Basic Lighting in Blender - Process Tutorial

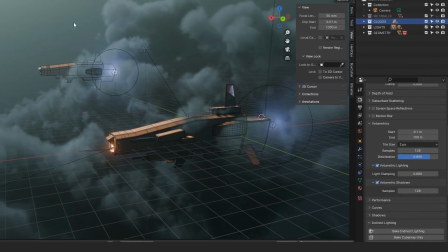So I'm using these volumes here, and you can see that there are shadows cast in the dark spots here,
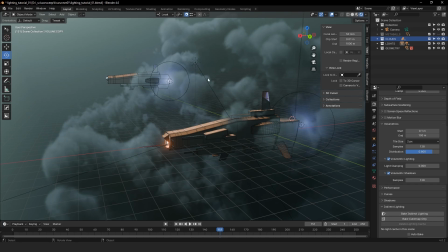and that really provides a really cool effect. And that's because we have the volumetric shadows turned on.
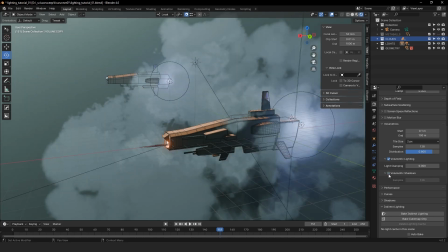And just so you can see, if I have it turned off, it becomes really flat.
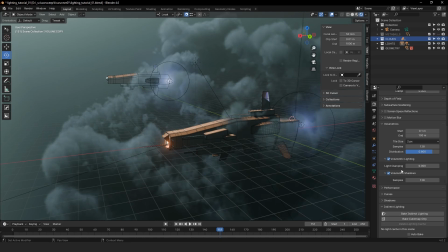So volumetric shadows is definitely something that we want on.
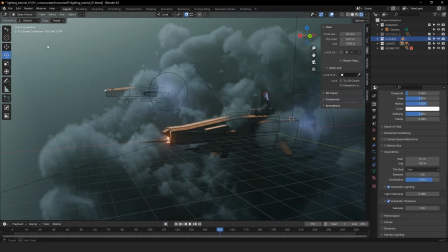So let's go ahead and hide the lights once more,
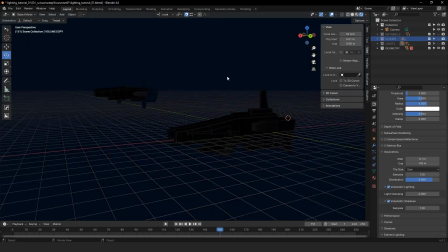as well as the clouds, so that we have a fresh new scene to add new lights to. And I just want to say that the lighting setup in terms of adding new lights and the placements and the number of lights that's being used in the scene is actually quite minimal.
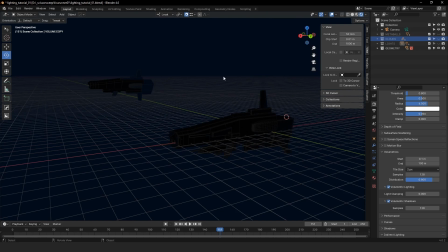It's very simple and nothing too complicated. I would say that the most complicated part of this setup is setting up the different render settings, and a lot of these sliders that you see here, all these different options, you're just gonna have to kind of play around with it and get the result that you want.
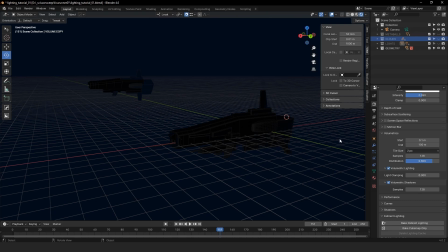There's also a volumetric setup, volumetric fog setup that we're going to go over after we set up our lights. That's a little bit more technical, I would say, but overall, the lighting setup here is really simple.
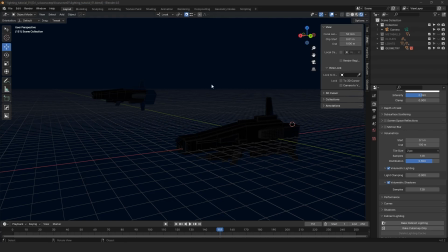So the first light we want to add is a directional light, or a sun. And if we just go to the top here and go to the add drop down,
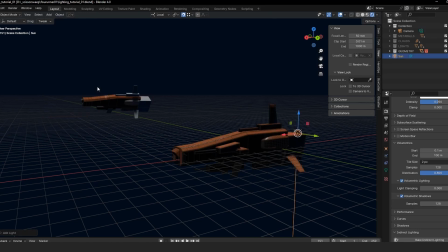go to light, and then select sun, we'll get this directional light here.
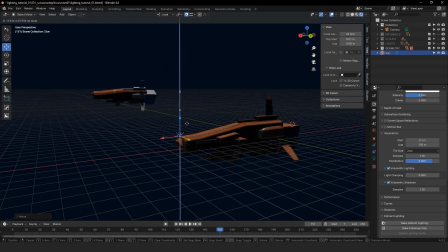And as you can see, if I move it around the scene, it doesn't do anything, it doesn't change the way it lights. What really matters for the sun or the directional light is the rotation, the angle in which you're pointing it to.
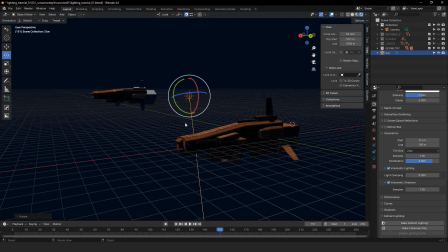And so keeping in mind, again, going back to the earlier images that we went over, that we want a sense of obscurity and some mystery, and we want to use the shadows to kind of hide a lot of the assets that we have.
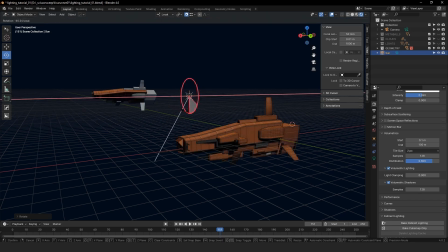And on a technical level, we definitely don't want to see all of the panels, and we kind of want to use the lighting to our advantage in terms of hiding a lot of the surfaces,
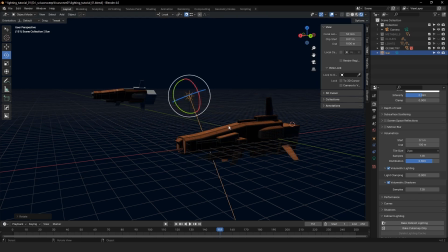right? In terms of mood, and just saving us time from rendering all the little bits and bobs of the surface of the ships. So we want to keep that in mind. And so, doing something like this, where we get enough
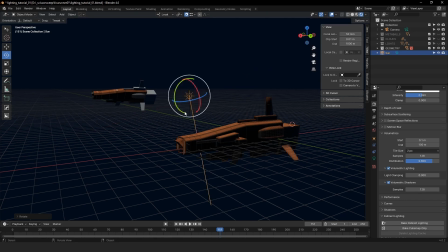of a light on the top surfaces, but really hiding the sides there that's visible to the camera. So I'd say something like this. And again, we're gonna go back and forth and tweak this as we add more lights and kind of tweak the scene a little bit more,
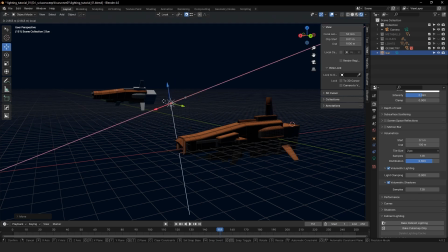but this is looking pretty decent for now. So another thing that we want to do is we'll switch from our render properties here to the data,
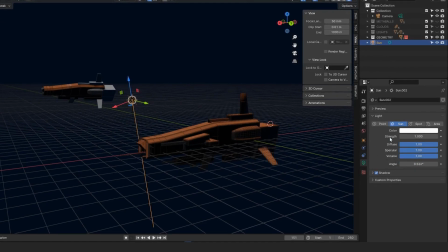which is this light bulb icon here. And we're just gonna tweak a few settings here. Right now the strength is to 1. We'll just turn that up a tad, just so we get a bit of a stronger light.
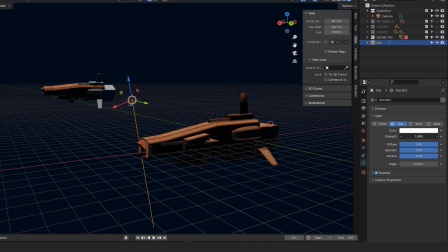And we'll also change the color a little bit to a little bit of a warmer tone, because I know that what I want from this image is for the volumetric clouds or the environment
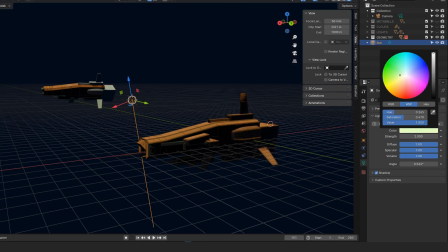to be a little bit more cool. So I want the light to be a little bit more warm so that we have a nice color contrast. And even if it's like really subtle, it really makes a difference. So we're not going to go like pure blown saturated here.
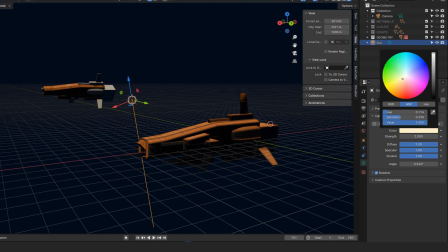Just a little bit will be enough.